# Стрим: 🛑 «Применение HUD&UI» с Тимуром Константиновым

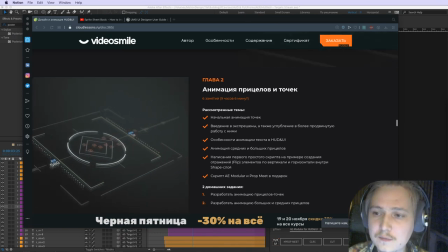[24:57]
Это у меня... вот сейчас я расскажу еще про шурешки, вообще, что такое шурешки, и дальше мы перейдем к актуальности.
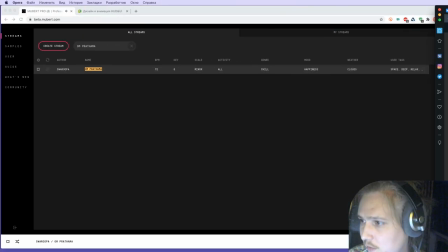[25:05]
У меня план тут такой. Так. В общем, не забывайте про то, что у нас есть чат.
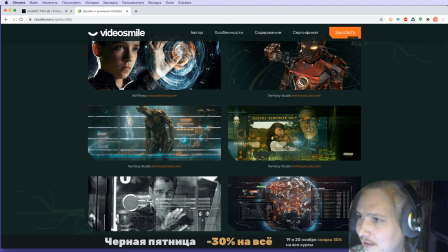[25:18]
Пишите в чат. Я чат время от времени читаю.
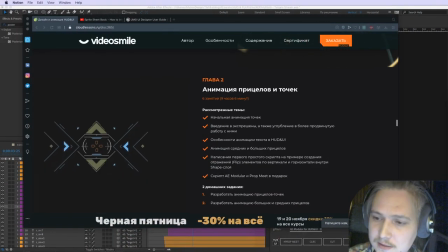[25:26]
Давайте продолжать, раз вопросов в чате никаких нету особых, будем двигаться дальше. Насчет шурежек.
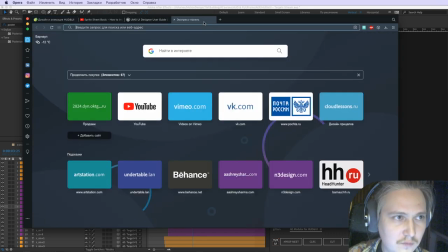[25:35]
Меня немножечко, ну, не то, что прям меня, ни одного меня, ну, некоторых бомбит, но я как-то с этим справляюсь, ну, хотя, что греха таить, тоже меня немножечко подбамбливает, так сказать, по поводу названия это шурежками.
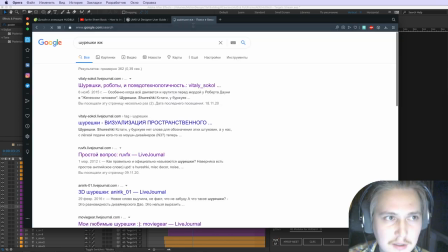[25:55]
В какой-то степени это так, но давайте вообще разберемся в этимологии слова шурешки, откуда это возникло. Вот, я еще помню, в году 2010 где-то в лайв-журнале увидел такое понятие, как шурешки.
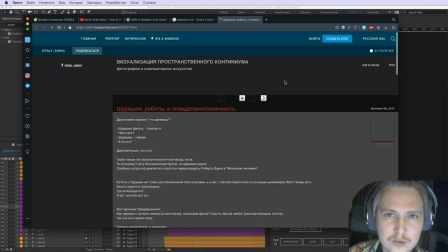[26:10]
И увидел связь их с студией N3, тоже сейчас вот к этому мы перейдем.
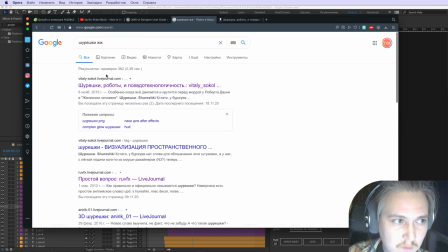[26:18]
Если мы ведем в гугле шурешки ЖЖ,
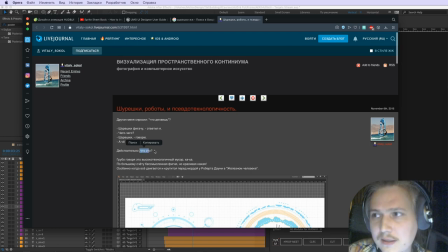[26:21]
насколько я помню, это все вышло из живого журнала тогда, а ВКонтакте, по-моему, даже особо не было или не было развит он, в общем.
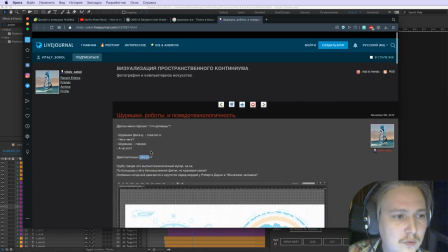[26:30]
И тут отличное дали описание.
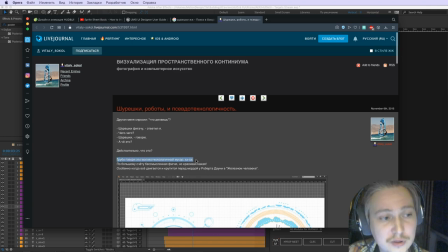[26:34]
Грубо говоря, это высокотехнологический мусор, по большему счету бессмысленная фигня, но красивая какая, особенно когда все это двигается и крутится перед мордой какого-нибудь Роберта Дауни-младшего.
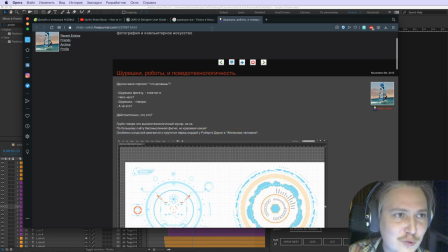[26:47]
Ну, кстати, вот тут насчет этого я не соглашусь, что это шурешки. Сейчас мы разберем вообще отличие шурешек от всего остального. Хотя я не против того, чтобы это шурешками называли, но нужно понимать, откуда это все возникло.
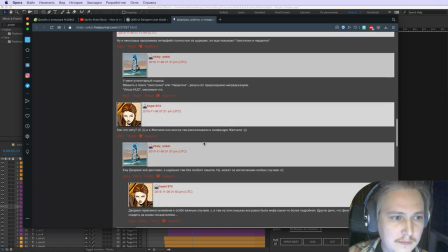[27:02]
Вот, слово шурешки, тоже я не помню, где это прочитал,
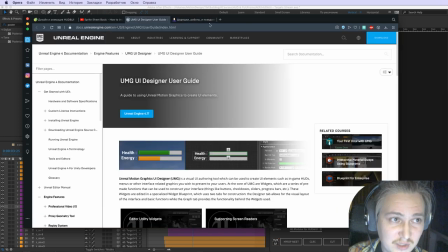[27:07]
тоже на каком-то ЖЖ-топике, можете пошерстеть, именно вот по гуглу,
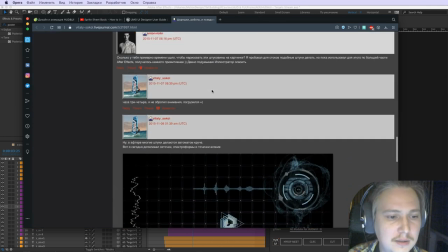[27:12]
если ведете шурешки и ЖЖ, там где-то будет информация о том, что это понятие вообще вышло
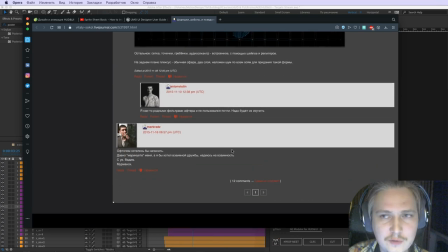[27:21]
от некого Ильина с НТВ еще в 2000-х, в начале 2000-х.
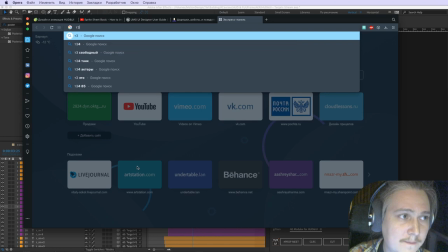[27:29]
В то время, если вы помните всякие НТВ-шные каналы, новостные каналы,
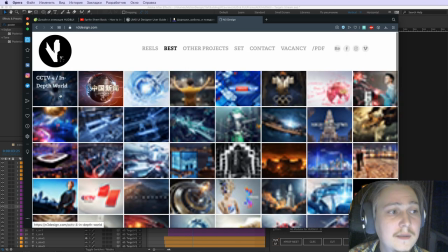[27:38]
фигачили оформление, и на этом оформлении были разные интересные фоновые элементы. Вот, скажем, я зашел на сайт N3 Studio, распространителя так называемых шурешек.
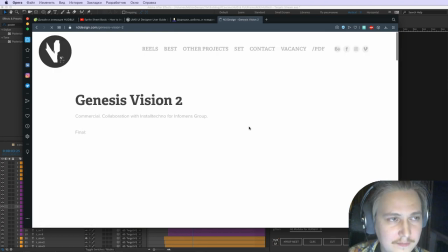[27:53]
Вот. И сейчас я открою и посмотрим, как вообще шурешки выглядят.
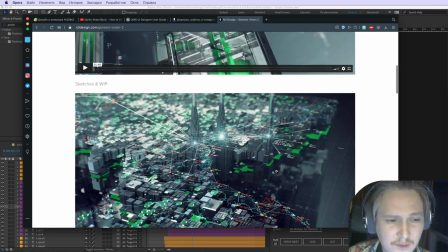[27:59]
Ну вот, по сути, вот такие разные элементы, которые просто есть на фоне, их как бы не призывают читать, они просто для украшательства.
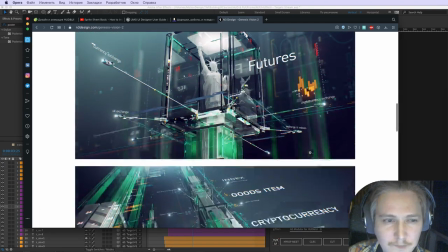[28:08]
То есть они не несут особо никакой информации, вот, они просто для заполнения кадра.
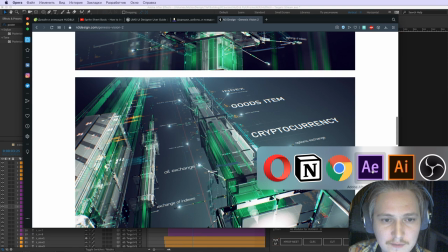[28:14]
Вот то, что я у себя в курсе называю
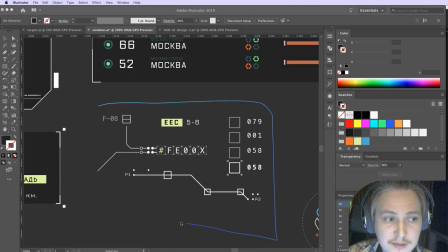[28:19]
детализации, то есть есть какие-то детали, они вот в себе не несут никакую информацию, это просто вот чисто для заполнения кадра.
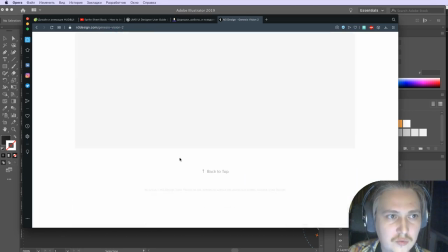[28:26]
Вот, и здесь тоже такие штуки у них постоянно используются, и заметьте,
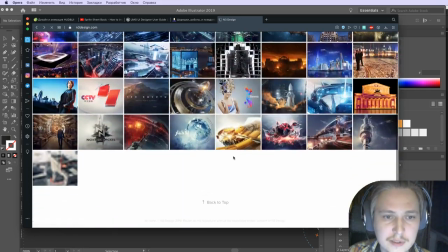[28:32]
это очень распространено на постсоветском пространстве,
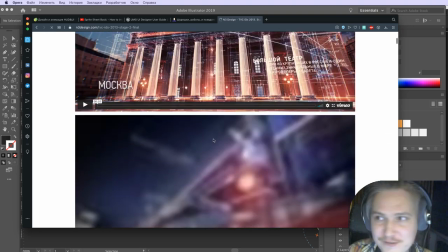[28:36]
все эти шурешки за рубежом, никто так, во-первых, не называет, такое слово никто не знает, все знают только HUT-UI,
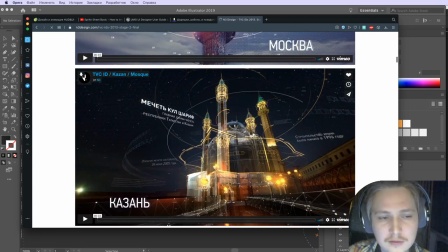[28:44]
ну, максимум Sky-Fi и вот FUI, Futuristic User Interface, вот.
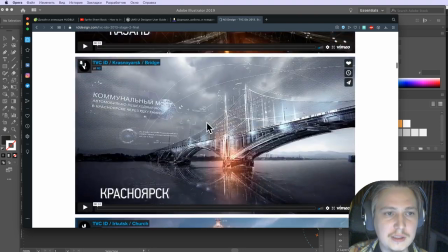[28:53]
А у нас это называют шурешками. Вот опять же, тут куча разных элементов.
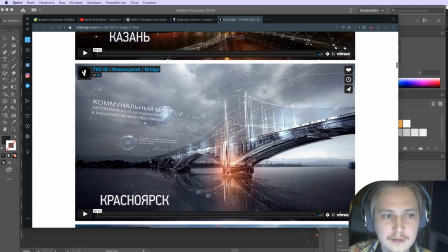[28:57]
Понятно, что они не несут за собой никакой информации, и если мы бы посмотрели этот кадр без шурешек, ну, был бы просто мост.